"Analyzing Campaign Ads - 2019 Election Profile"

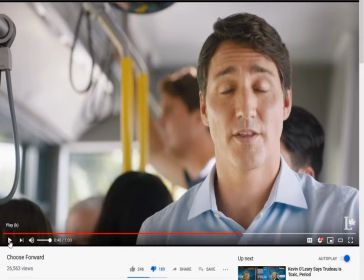1159s
So that money goes out to the UN, and then they're going to use more tax money to try and buy back, give back to you. Which again, also makes you wonder, if you're just going to spend money, and then it's going to be returned to you, why would you reduce your carbon emissions if you're just making that money back?
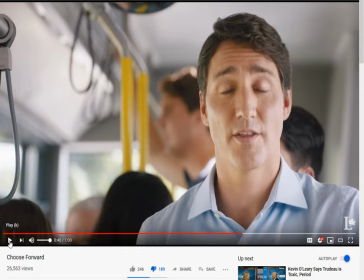1178s
It doesn't make sense so the failure of the policy to begin with the the fact that that money is going back to the un more money getting shipped out of the country and then uh and then also
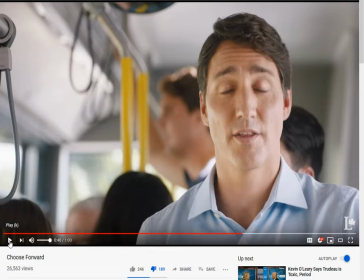1195s
taking those who are the actual polluters out of the equation so they don't have to pay into it but the average canadian does don't forget too that right now despite the fact they talk about we need a carbon tax global warming the environment they're also letting
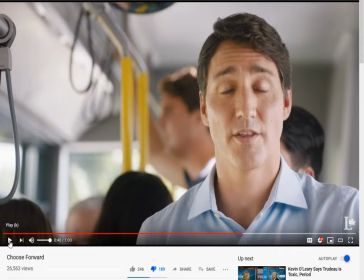1211s
a lot of corporations just pollute our clean water sources they're letting them just dump countless amounts of sewage into the st lawrence
river for an example so it's trying to deflect from this huge failure of the trudeau government that is the carbon tax
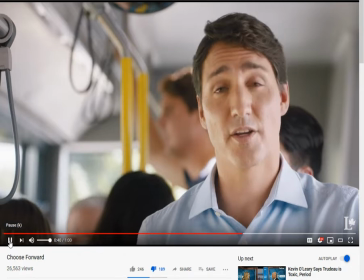1228s moving on the conservatives like to say they're for the
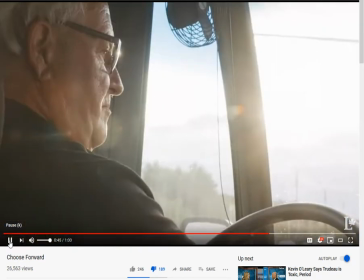1232s people But then they cut taxes for the wealthy and cut services for everybody else.
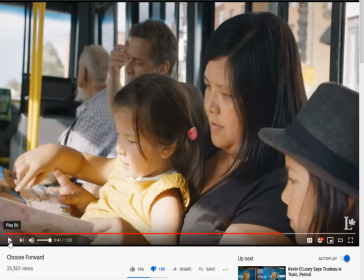1238s
Okay, so clearly that's a shot at the Doug Ford government because he ran on a platform of like his slogan was for the people. And then granted Doug Ford has lost a huge amount of popularity in the short time that he has been in office because of the cuts that he's making.
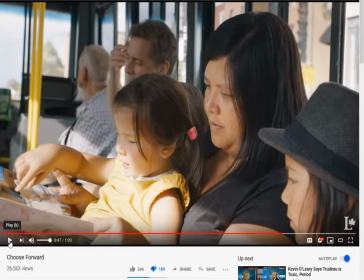1256s
I don't approve of all the cuts that he's made. I know it was necessary and I was prepared for those cuts. um but uh this is where they're taking the shots at them that if they're cutting uh that they're making these cuts to the public sector but it is also necessary
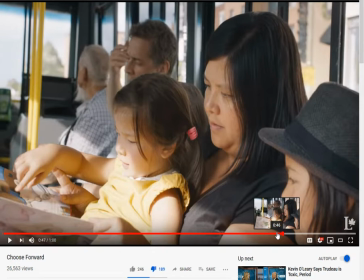1273s
because he's leaving out how underneath the win uh and mcginty government liberal government in ontario that there was a huge amount of debt that was racked up to the point where now ontario has the largest subsovereign debt in the world as far as we know it our debt is worse
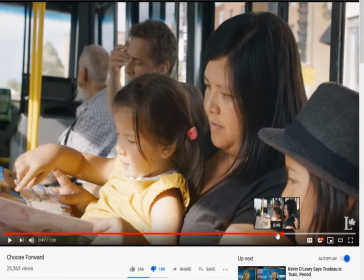1291s
than freaking california's right now which is saying a lot so he's leaving that out and how there's a lot of cleanup that needs to happen in ontario but then the symbolism that is used as he's talking
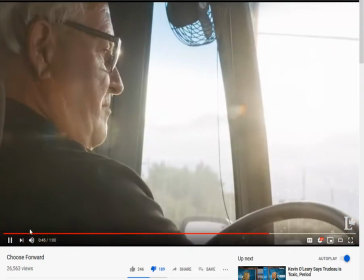1305s
about this you'll see healthy and cut services so
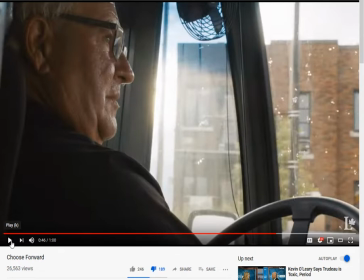1309s
you'll notice i was talking at the very beginning about the bus driver and how they're going down the pass as soon as she starts talking about the conservatives and their cuts which is something that Andrew Scheer is going to run on, we all know he's going to run on cutting taxes and stuff, the bus driver makes a turn.
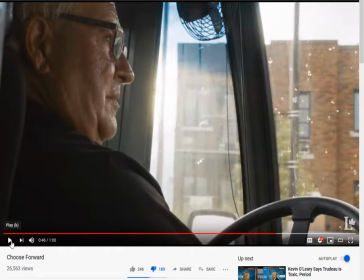1324s
Now the symbolism of that is underneath the Trudeau government, we're going straight and true, we're going forward into the future, we're doing what needs to be done. But when you go to the conservatives, you're going to make that turn and you're going backwards all of a sudden. And he makes reference to it at the end, as you heard in the first time around, that he's going to make reference to the Harper years again.
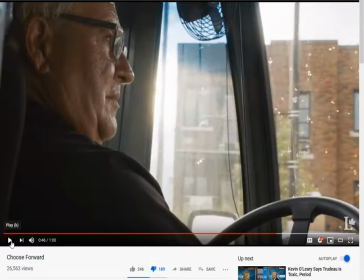1344s
Four years in and he's still going to make reference to that. But this is the symbolism of the bus driver who makes the turn right as they're talking about the conservatives and the cuts that they're going to make.
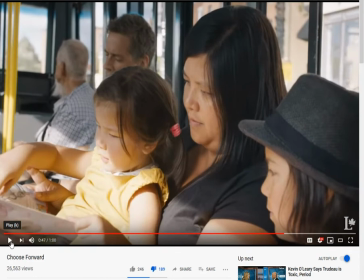1356s
And then, of course, for everybody else, they've got the average person on the bus as they're talking about the tax cut. And, of course, a mother with her children trying to show that you're the ones who are going to be hurt by this.
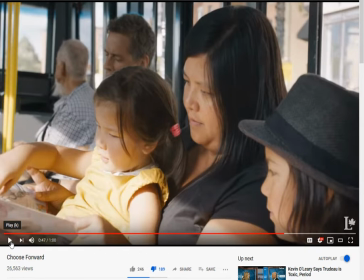1369s
You're the ones that they're really going after. Not the top 1%, not the really rich one, But it's the you, the mother and father, the ones trying to start your family, the ones who go to work every day. You're the ones who are who are really under attack here.
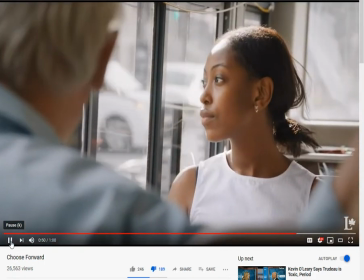1386s In October, we've got a choice to make. Keep moving forward and build.
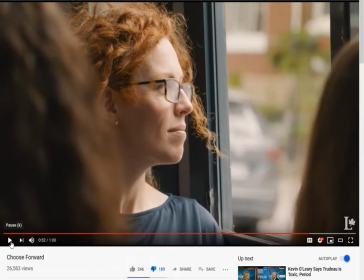1391s
So two things on this actually hold on the progress we've made or go back to.